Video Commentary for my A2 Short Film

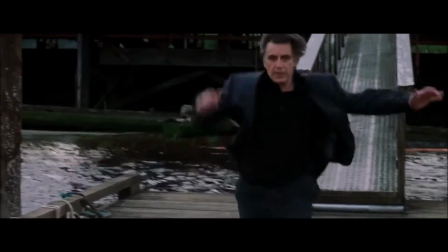[8:07]
Venturing into the horror genre wasn't my intention, but perhaps it's reflective of Nolan himself,
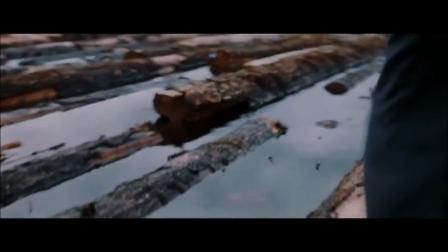[8:12]
who's experimented with everything from superhero action to science fiction to time-bending drama.
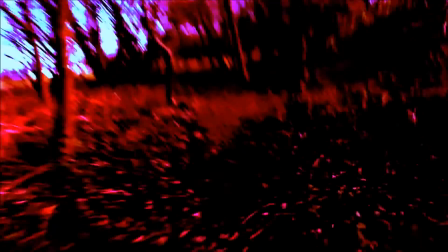[8:18]
Similarly, my work on Stanley Kubrick for Auteur Theory led me to watch The Shining, and some clear comparisons can be drawn with the final maze scene.
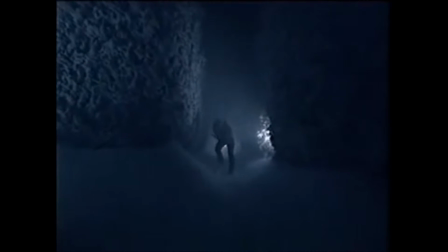[8:26]
Perhaps this is where the horror genre managed to come into it. This shot is directly inspired by Nolan's love of film noir through the excessive use of light and dark.
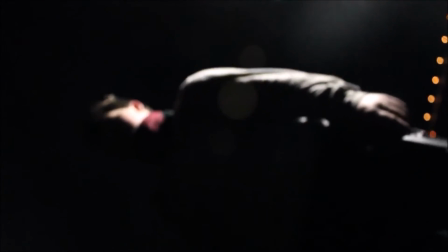[8:38]
Andrew Sarris's Auteur Theory comes into question here again, as he stated that the weak director allows the personality of others to run rampant.
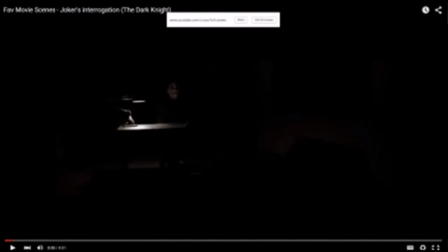[8:46]
So one could argue that whether or not the work I've been interpreting is actually Nolan's at all, but actually the work of film noir directors.
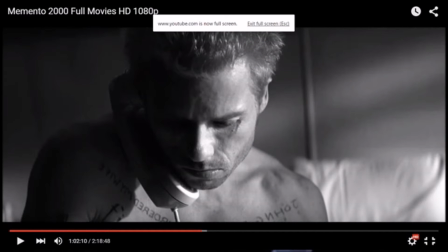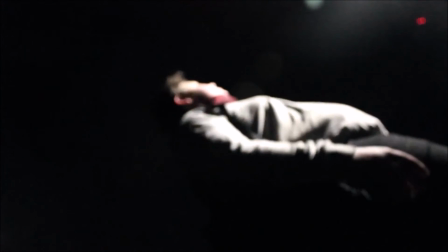[9:01]
The ending itself is entirely up for debate. I made it unclear as to whether Adrian kills himself or decides to fight the creature.
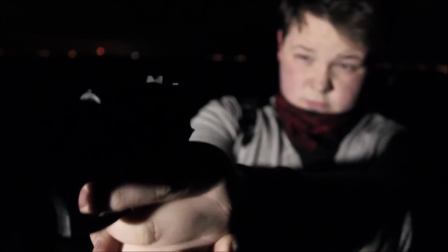[9:08]
The main inspiration for this was Inception's final scene, in which Cobb is just dreaming.
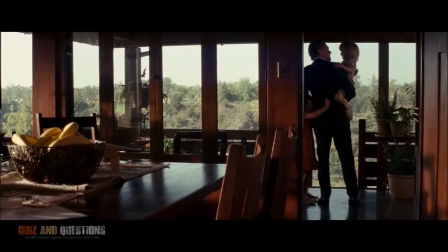[9:13]
Auteur Theory is relevant here.
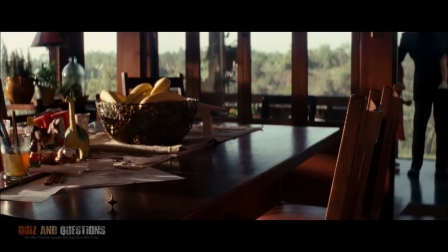[9:16]
Roland Barthes' Death of the Author suggests that we should look beyond the original intended meaning of the author, and that films can be interpreted wildly differently by other people.
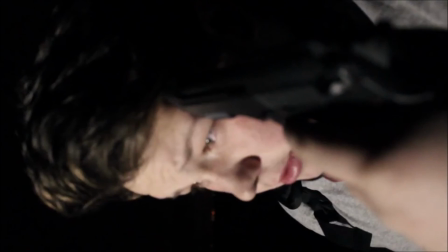[9:25]
The endings of mine and Nolan's film reflect this with their ambiguity.